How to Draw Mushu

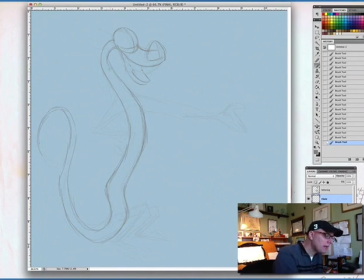(3:07)
His chest, and we'll start showing that here by the second line, this shows his chest and that helps give him a little bit a little more dimension so that he doesn't feel round like a tube he's actually if you drew him from the top looking down his chest is a little flatter and
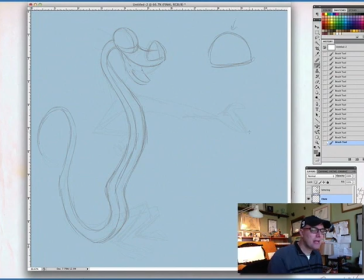(3:26)
his back this is his back is rounder so we never see that from that angle that would be if you cut him into pieces and then his tail has got these sort of sharp kind of breaks they're not fur like a lot of people think uh his tail is actually because he's fish
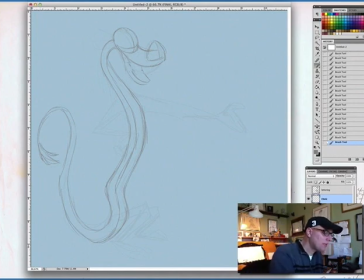(3:46)
based uh mushu's made up of all these different animals and so because um a lot of his body has scales and and fins like we'll see in a second um he's got part fish part camel um catfish with the whiskers and a lot of that's from his asian uh culture uh so now
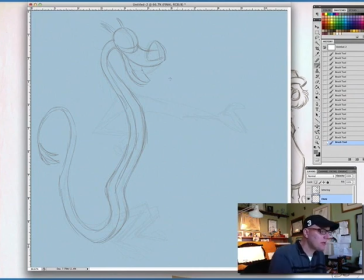(4:05)
we're going to see his horns go on because he is a fantasy creature and those go at angles from his head and his ears and these are the cow ears he's got cow ears here come off the top this
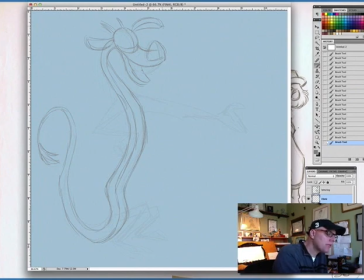(4:22)
one we're just gonna see the back of it this one will see a little bit of the inside let's put on those those two those oval shaped eyes he's got very big kind of oval shaped eyes and we're working with that those crosshairs that we added it has a little kind of a
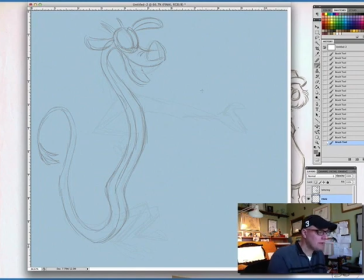(4:42)
crease in the middle here on his nose and from this angle we won't see the the normal bump that we see from this angle we'll probably just see just the two lines and then we carve into here uh notice i'm on both sides of the middle here of this these shape these are
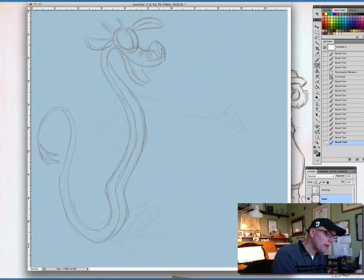(5:01)
basically his nostrils but they're inspired by Chinese shapes and then his the camel part of him are these whiskers so he's got this hairy kind of lip and out of that comes the catfish whiskers and this furry kind of upper
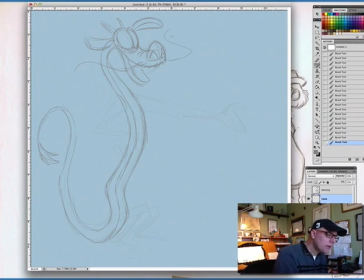(5:20)
lip is the camel part so we'll throw in some shapes here for the whiskers. I'm going to open his mouth just a little wider.
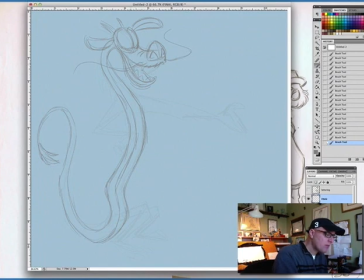(5:33)
He's got these teeth that are kind of like rounded triangle shapes on both sides. We don't want him too sharp because he's a funny character. If they were sharp, pointy teeth like you would see on a dragon normally, I think that would be off-putting to kids.
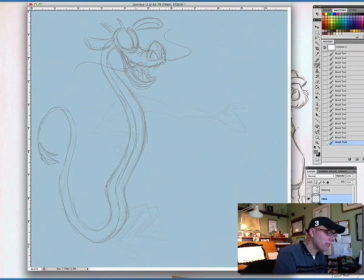(5:52)
That's why we made him rounded. He's He's got a grin line that goes way up here when he's really happy and there's a little cheek indication just above that eye there. This is the other grin line on the other side. Then he's got, these are fins, these three kind of shapes,
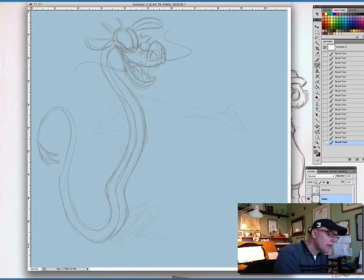(6:09)
it's a small one, a large one and then a medium one and that's on both sides, small, large and a medium one and those can animate as he talks.
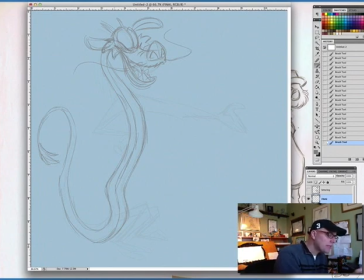(6:24)
they can kind of go up and down and if he's sadder they can droop so there's a little emotion that you get out of those too okay so then he's got well let's add the arms they're thick to thin so they kind of start you know basically just a fourth of the way down his body
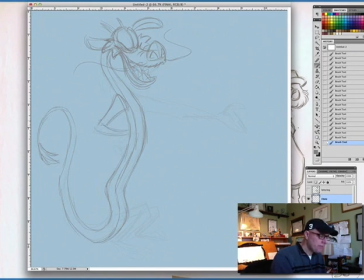(6:45)
and they go thick to thin and they're kind of curved and there's little tufts on the end we'll get to some of the details in a minute and then of course he's got sharp but kind of like I said rounded sharp edges to his fingers
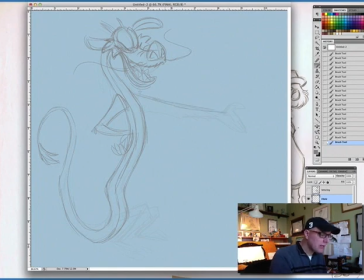(7:00)
because on a real Chinese dragon those would be like claws like a like an eagle so we've kind of changed that evolved that and simplified it to these sort of rounded claws that he's got
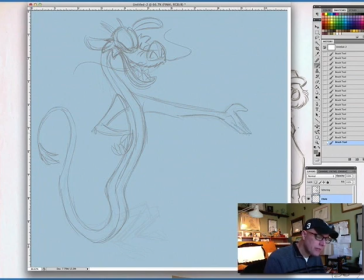(7:19)
he's going to be gesturing to something so that's why I have this arm out And notice it's a little thicker at the elbow, you know, especially when he's gesturing to something like this. Straight on one side, a little bit of more curves on these sides. Now let's get down to his legs. They're at the bottom, but it's like, you know, another whatever, fourth.
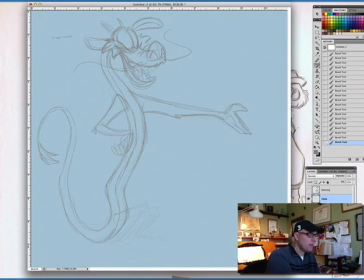(7:39)
If this is a fourth of the tube from the head to the shoulders, and then there's another, maybe a little more than a fourth for the body to where the legs start, and then another, you know, third or whatever for the tail. So it's a little bit longer.
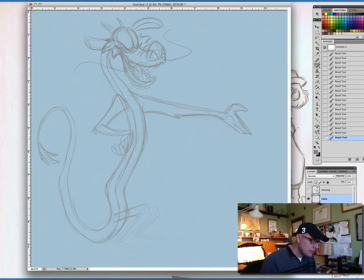(7:58)
Let's see. So they, again, this goes thick to thin. So it's thin at the base to a thick kind of a knee and then thin again to this kind of S-shaped feet that he has. And again, those would be in a real life, if there is such a thing,
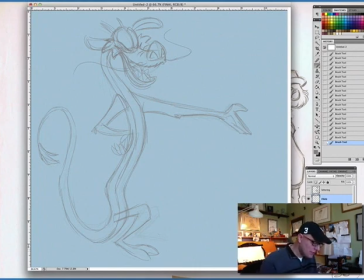(8:17)
a real life Chinese dragon, it would be sort of the talons again for like an eagle and again we've kind of stylized these to be these sort of rounded kind of shapes so they are claw-like they're a
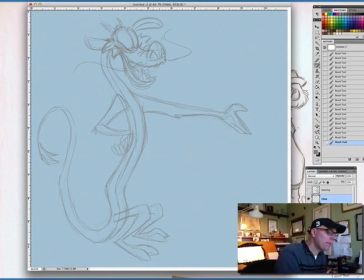(8:33)
little bit more fun and stylized to go with that and he above his his eyes he has some eyebrows that we added all right so that's the basis of Mushu so let's kind of move on to adding details and I like to just do this I'll go over it in a black now
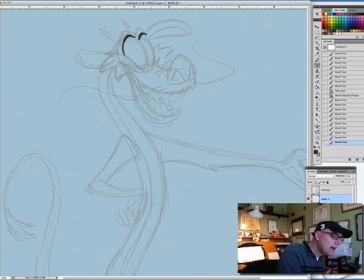(8:50)
I always add a thickness to the eyebrow the the top or the eyelash and that's that's to kind of represent an eyelash so that hit the so the top of his eyes always have that thickness to it I
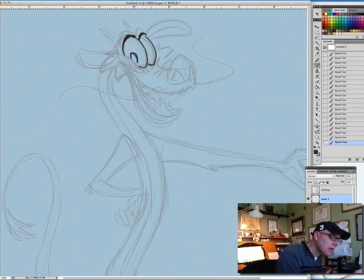(9:06)
have his eyes looking at us a little a little oval ish somewhere in between a circle and an oval and I always add a highlight there's his grin line here.
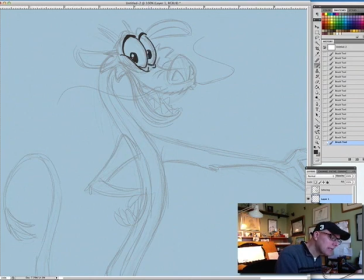(9:17)
It goes right into kind of a little bag under his eyes. Again, there's his smile lines. Try and make these lines underneath his, on his snout, not even.
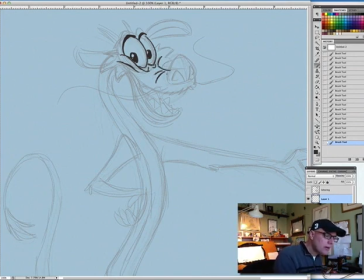(9:33)
One a little bit longer, one a little bit shorter, not parallel, you know, and I think that's just good design. I'm basically adding details and doing kind of a clean up now, clean up sketch so it's just a little tighter and as I go I'm trying to add a little bit more flare
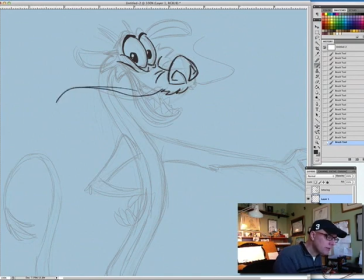(9:53)
to to the drawing too as quick as I can here let's add this nice smile
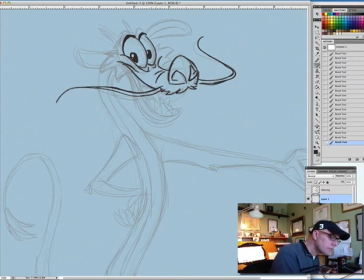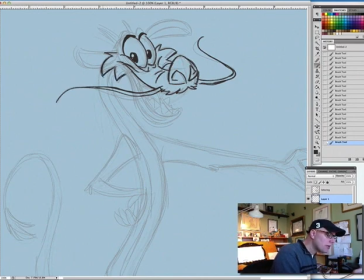(10:26)
and again that's why these fins are are small to large to medium it's just a design thing you know we want to make things not even and uniform so anytime we can break up shapes and make them
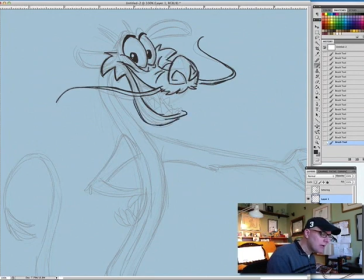(10:41)
you know go from uneven you know uneven is a lot more appealing than just even everything's the same so that's why a lot of our shapes and here i'm even trying to show a little perspective by making some of these teeth look like they're going away they're a little thinner.
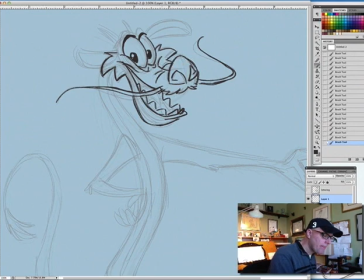We don't always see much of the top of his teeth because we don't want to get teeth in with that mustache. It looks crowded.
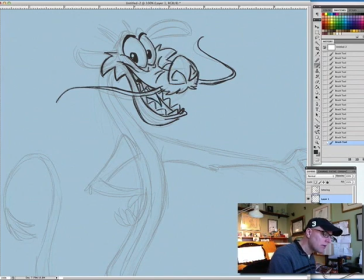(11:16)
He's got a very pointy little tongue. That's where he does have a point. Again, he's a dragon. He doesn't do that tongue thing.